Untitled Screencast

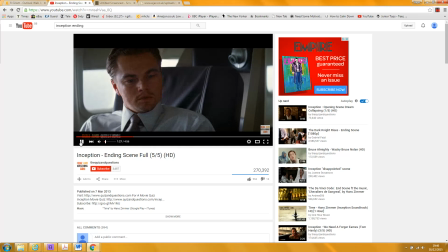it's a medium shot on him, and we hear the stewardess
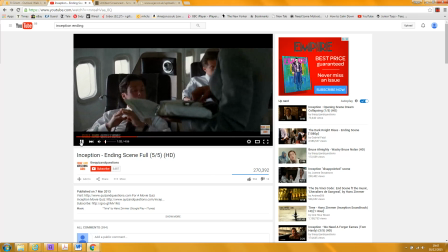offering him the documents, and then we get the shot of Fisher.
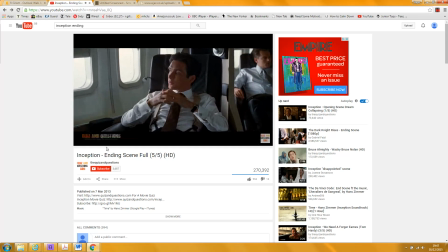And the sound it changes dramatically from the two,
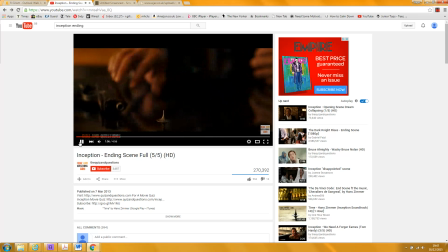from one to the other. We get these very high strings here, but without any lower instrumentation.
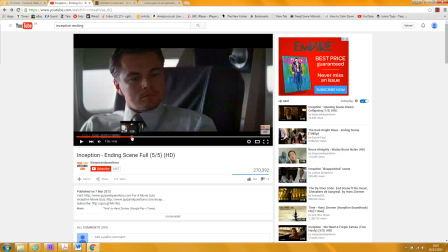And then the lower instrumentation comes in there, and I think you should say that is another way in which
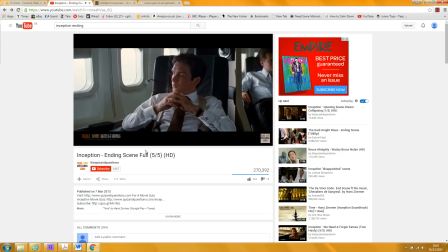Nolan signals the shift. Then we get a whole load of eyeline matches.
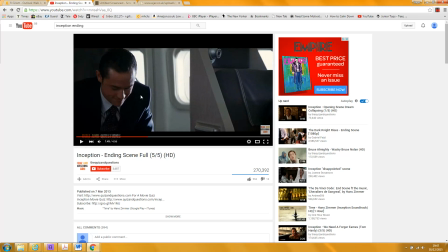So with John Gordon-Levitt's character here, or Joseph Gordon-Levitt,
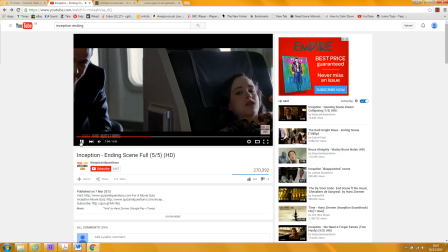and the camera pans slowly down to whatever this character is called, but Ellen Page's character.
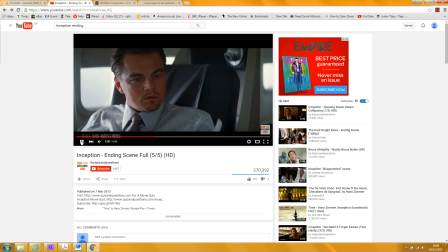And again, we've got eyeline matches, and it keeps cutting back to him looking surprised and a bit confused. And then to Sato, again, an eyeline match.
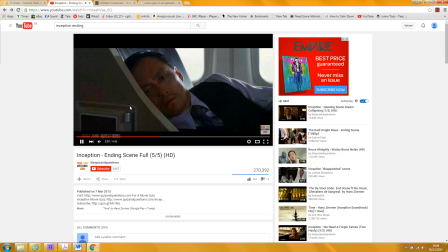Camera's closing in
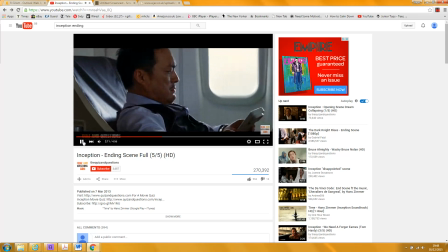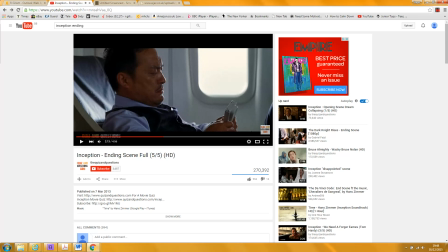on Cobb. And then, of course, this is an important narrative moment here, because this shows that he's convinced that the plan has worked, and he's
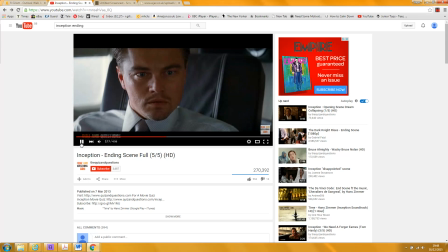making sure that when DiCaprio's character, Cobb, gets to the immigration,
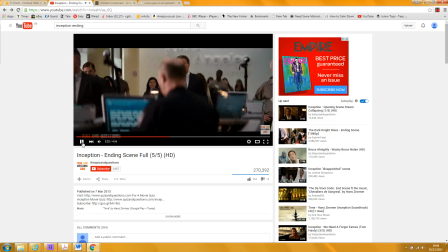he's going to be allowed through. And it cuts directly to that scene, which you go on to analyse.
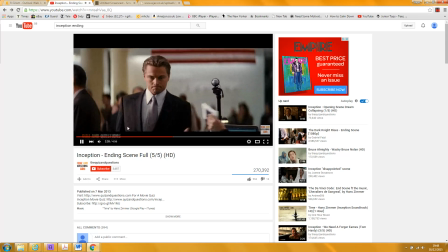Again, here's the Tom Hardy character behind.
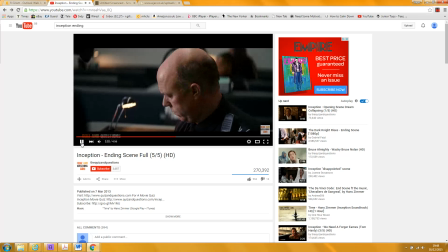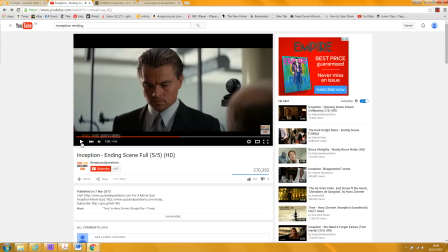A close-up on the passport, which denotes the importance of this moment.
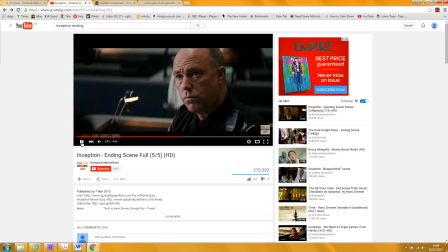And again, we get the high strings, adding suspense and tension.
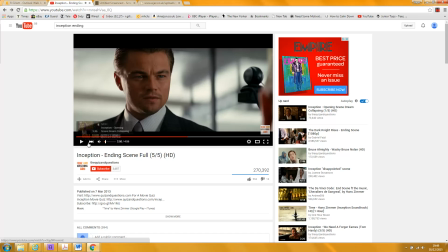And again, now here's where the guitar comes in. I wouldn't have said this is strings. I would say what we get here is a much more positive sound design.
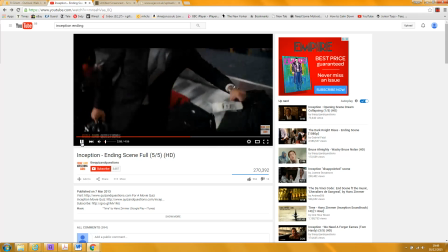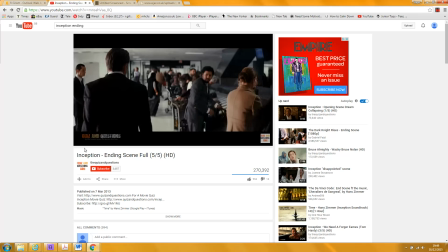Here's guitar, electric guitar coming in. And again, another eyeline match with this character.
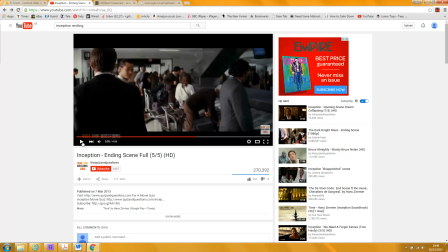Here's Joseph Gordon-Levitt again.
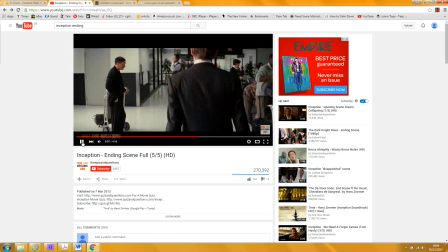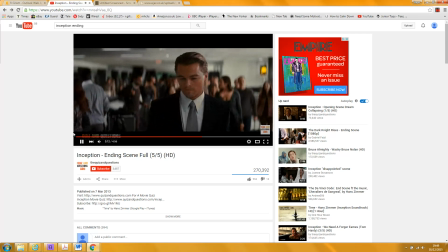And Tom Hardy's character, and then the Fisher character.
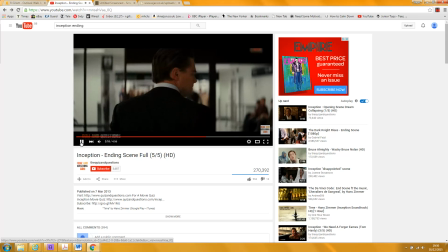And this is a tracking shot following him out of the airport to give the audience the feeling that they are
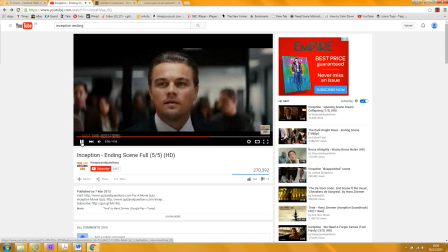sort of escaping, moving away from the tension of the immigration desk with him.
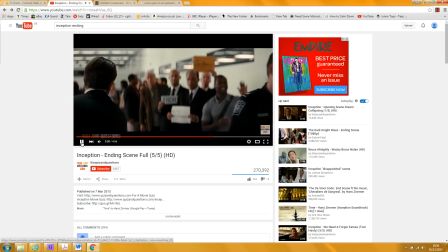We've got slow motion, which slows the moment and encourages the audience to pay more attention to it.
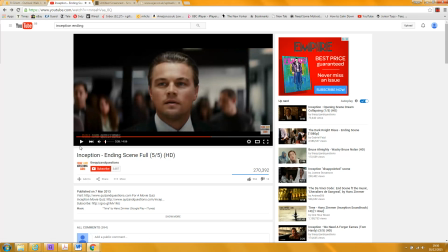And a focus pull, if you see, the focus is on Cobb
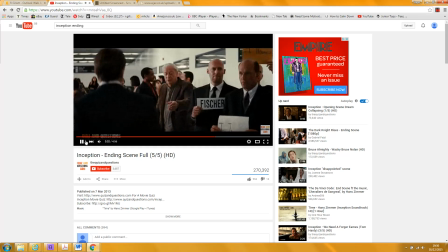here, and then the focus pull brings his father into focus. So Cobb's father, he's called, played by Michael Caine. Let's go back to yours.
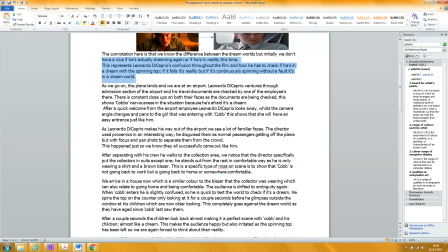Okay, so AO1 in this is you need to be clear on the names of the characters.